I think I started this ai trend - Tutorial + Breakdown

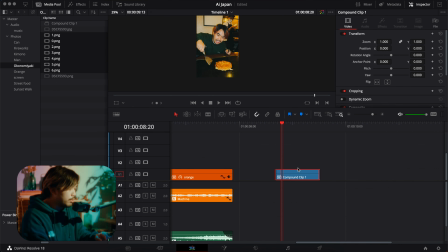[4:10]
And this is pretty much like nesting if you're used to Adobe. You can just change the speed of this, so you can change the speed by doing this. Or going here and then retime, change speed, did that.
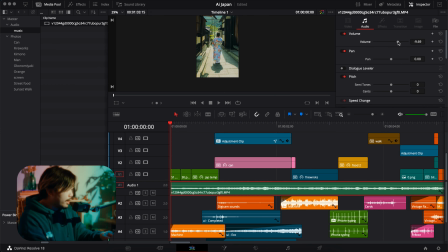[4:26]
Yes, that's how you do it. We'll go through those sounds later. A lot of the cuts and the simple cut, I pretty much based it off the music.
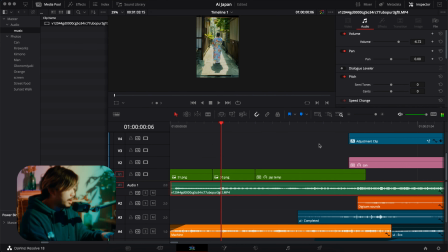[4:34]
So I usually cut like before the beat, like just one frame before the beat like this.
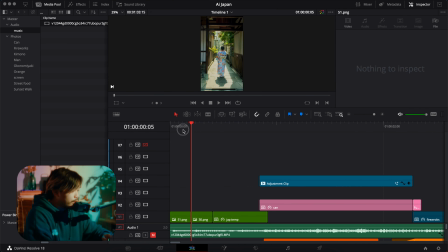[4:40]
But yeah, let's go through the clips first. For this one, I just match cut it to the music like it said.
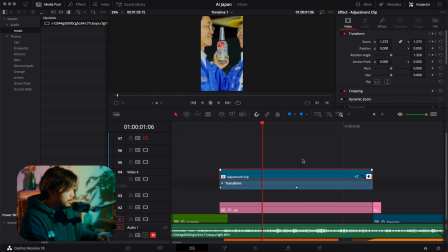[4:46]
And then here, I just did a zoom in transform, so I just zoomed it up, and then I had a little rotation one as well. Yeah, super, super easy. I think I might have eased it in. Yep, that's the effect. Oh, I also had a zoom blur here.
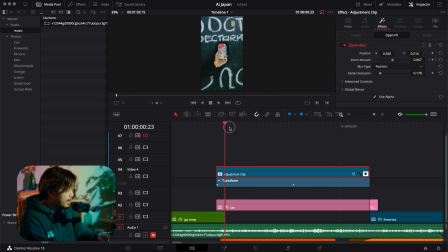[5:02]
Kind of noticeable more in the end because I animated it to zero to like a lot, just to exaggerate that the zoom in, if you know what I mean.
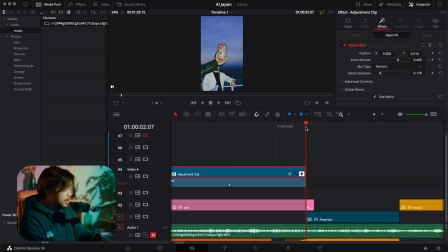[5:14]
And then here, just a really simple transition that I do sometimes is that I masked out the rest of the footage.
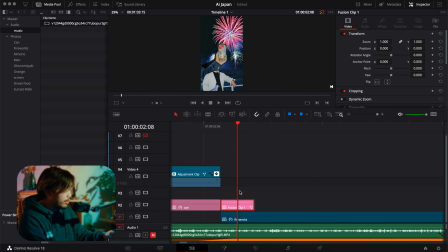[5:22]
I don't know how to use Fusion properly, so I don't want to give a tutorial on that, but yeah, this one, no effects here, plain Jane.
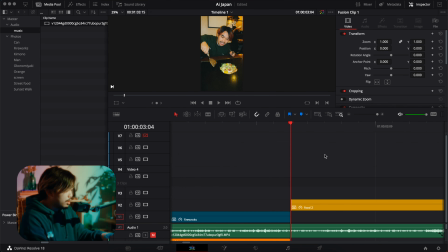[5:32]
Here, plain as well. I think it's just matching it to the music. So, and then here, also simple rotation and zoom out.
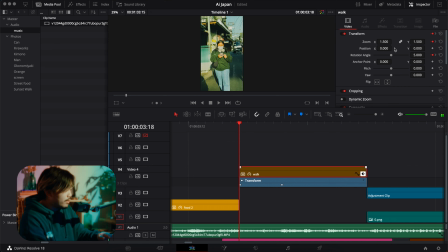[5:41]
So I had it zoomed in at 1.5 scale and rotation angle at 5. And then I did this because I had a card shuffle sound effect, and it kind of just, yeah, kind of made sense a little bit.
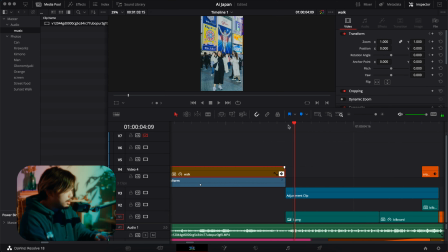[5:51]
Not really, maybe, I don't know. Next one, I had it frozen to match the music. When he starts rapping again, that's when it flips with the AI generated ones. And then it goes here, and then just had a simple masking, really ugly masking, just to transition well to the next clip, just like 2 frames.
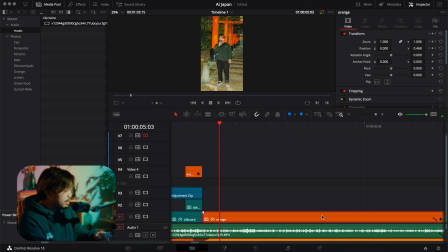[6:09]
Yeah. And then the last effect that I used is the same thing, like zooming in.
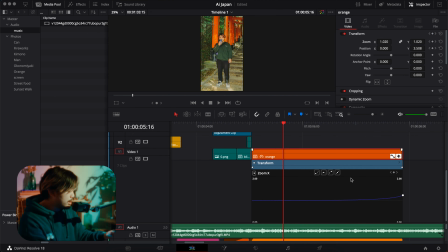[6:16]
But this one, I think, is just exponential zoom in. I think I manually did this. I actually prefer Adobe when doing these graph editors and stuff, because I'm not too used to DaVinci, but yeah, here it is.
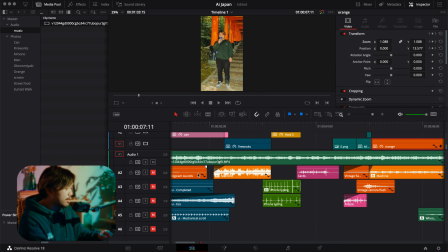[6:33]
Okay, the things you've been waiting for, sound effects, let's go. First thing, I use this machine sound effect a lot.
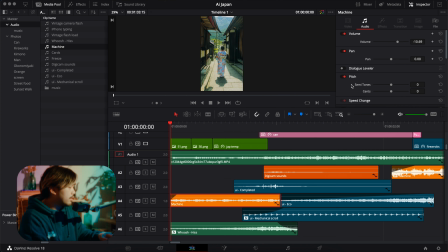[6:42]
Let's go to our audio here. This is the original. I did change the pitch a little bit, you can see here. Oh no, I didn't. I changed the speed of it and the volume, obviously. And then also here's the whooshing.
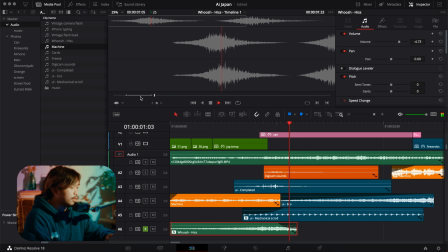[6:56]
If we look at the full whoosh, it's like that. And I just did like a fade.
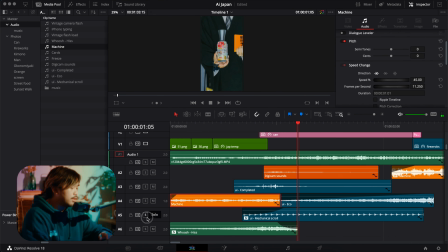[7:02]
Easy, easy peasy. And then this one is another one, fast cuts. This one is a UI completed sound. I love using this, it's so good. Paired up with this is also the digicam sound, like turning on sound.
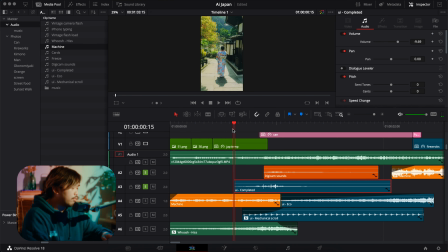[7:19]
So together it sounds like, yes. And then I had this, I think I reversed this one, UI eco sound.
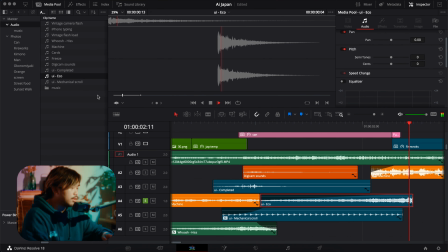[7:30]
Yeah, I reversed this, but the original sound is like this. You can just reverse it for build, whatever.
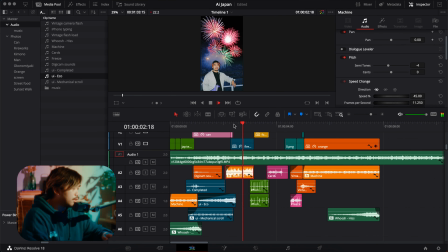[7:37]
Next sound is machine. This one, I added a low pass over here.
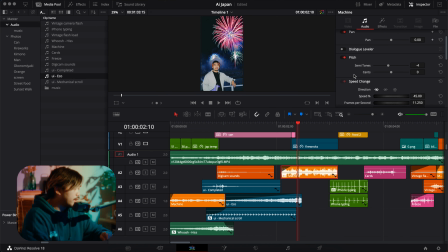[7:43]
And then I think I changed the pitch, like lower pitch, same slow speed as well. So if I solo that out, it sounds like this. Okay, next sounds, iPhone typing.
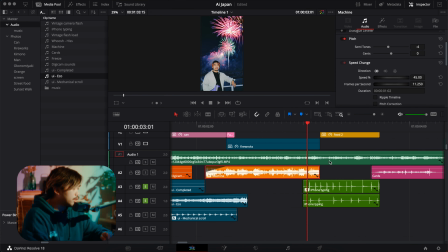[7:53]
I use this a lot for typing sounds, but in this case, like fast cuts.
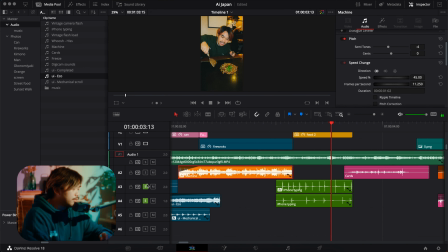[7:59]
Because, you know, we always texting when we're eating. Anyway, next sound is a card shuffle. I love using this one. The first time I used this was on the eye candy video, and I've been using it ever since.
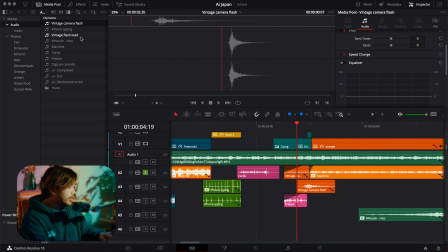[8:12]
I use this a lot as well. Vintage flash load. Sounds like this.